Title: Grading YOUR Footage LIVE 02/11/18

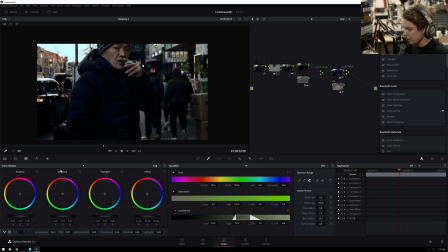(29:06)
Shift H. That looks bad, but that's fine. And we'll add some more contrast down here in a different way.
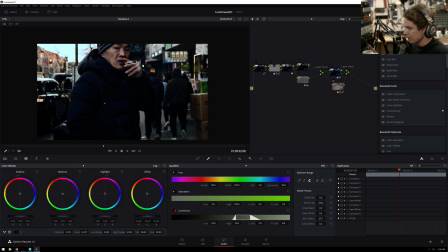And we want
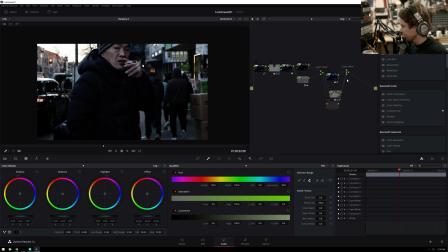let's see here. So, sorry, not explaining myself. I want another layer behind this so we don't pollute our highlights.
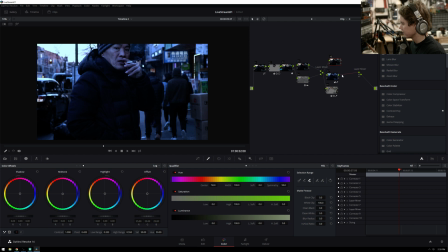(29:53)
So I'm just going to make this our behind layer. This layer 2, this one on top. I'm doing this with layer mixtures instead of parallel nodes just so I can have this sort of control with the background. So now in this node we can take away the highs,
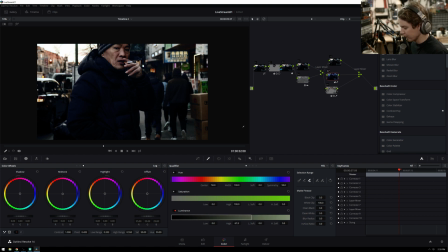(30:14)
and that will make our sky not blue anymore, which was really grossing me out. And we can take away some of this down there. Not that it really matters, but it makes me feel good about myself, which is important. All right, so now we got that orange teal look.
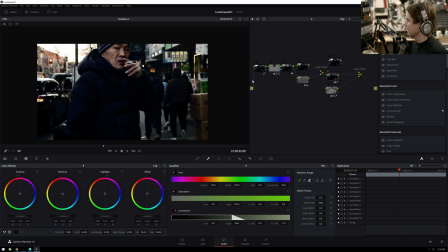What I'm using to shoot my webcam right now is my Blackmagic Cinema camera 2.5K.
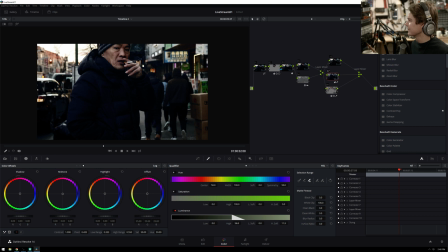(30:49)
You know, so pretty good webcam, I think. I've got, yeah. If you got it, use it, right? I mean, why not? No autofocus. Psh, maximum usable ISO of 800.
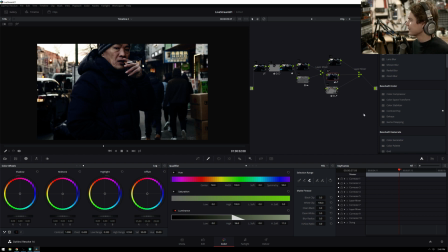(31:03)
Psh, that's fine. I got plenty of light in my room. None of this is like light. It's all, I keep my room very bright all the time, which these grades will probably end up a little bit funny looking because it's a lot of light in my room, and this is a matte screen. I'm not really used to matte screens yet.
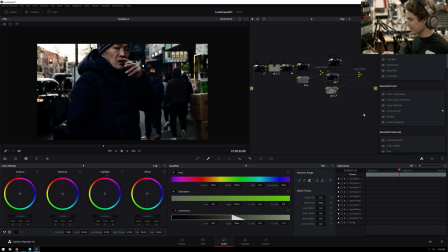(31:20)
I've had this monitor for like maybe a little over a month, so I'm still sort of getting used to it, especially with the lights on. But you know, oh well. Orange teal.
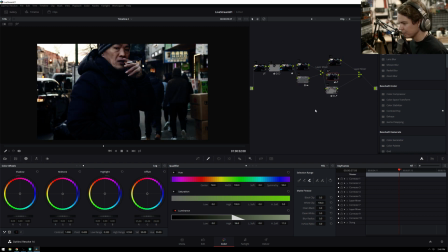(31:34)
I mean, I think that's a pretty orange teal look. I feel like this needs to be sharper.
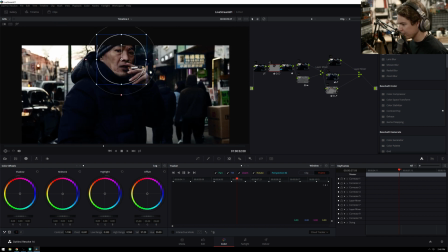(31:43)
I'm not sure if it's the, yeah, it might just not be super sharp to be, it's not bad,
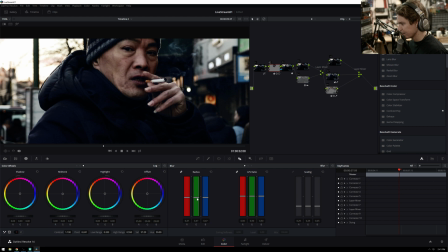(31:50)
but just sort of the camera being compressy. Yeah, one there, that's pretty nice.
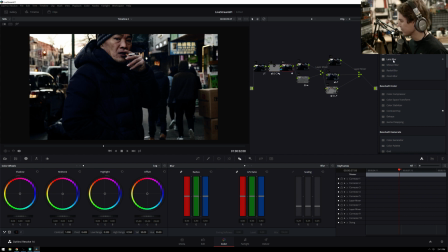(32:00)
Another thing we can do is we'll just make everything else less sharp. So lens blur, we'll make it like 1.2, 1.8.
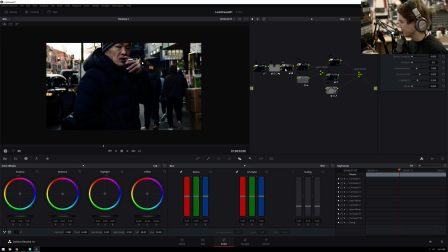(32:17)
Then let's add a vignette after it. Oh, I know what I'm going to do after this. I'm working on a project right now, and I showed the director a light rays plugin. Some people involved in the project might be watching right now, lurking. They are known to do that.
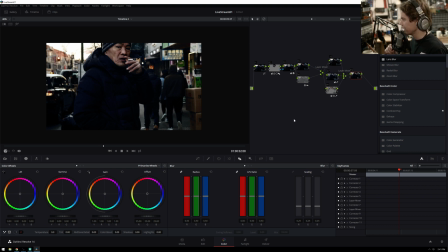(32:37)
So I'm going to add some light rays to this as a homage to this project that is hopefully wrapping up soon. This was going to be a vignette, though. Light rays will go before the vignette, I think.
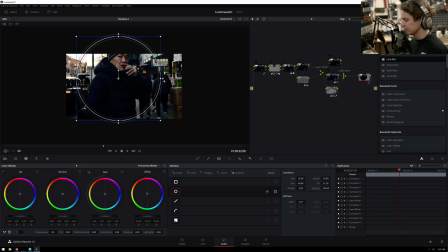(32:50)
Or will they go after? They'll go before. So this will just be to isolate our subject even more. We're going to move this down at the offset because I saw someone else do that the other day, and I was like, that's very cool. We also want to make it an actual vignette.
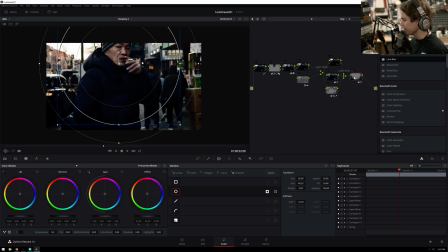(33:01)
There we go. And now, Shift-S, we'll add this before. Light rays. There we go, light rays.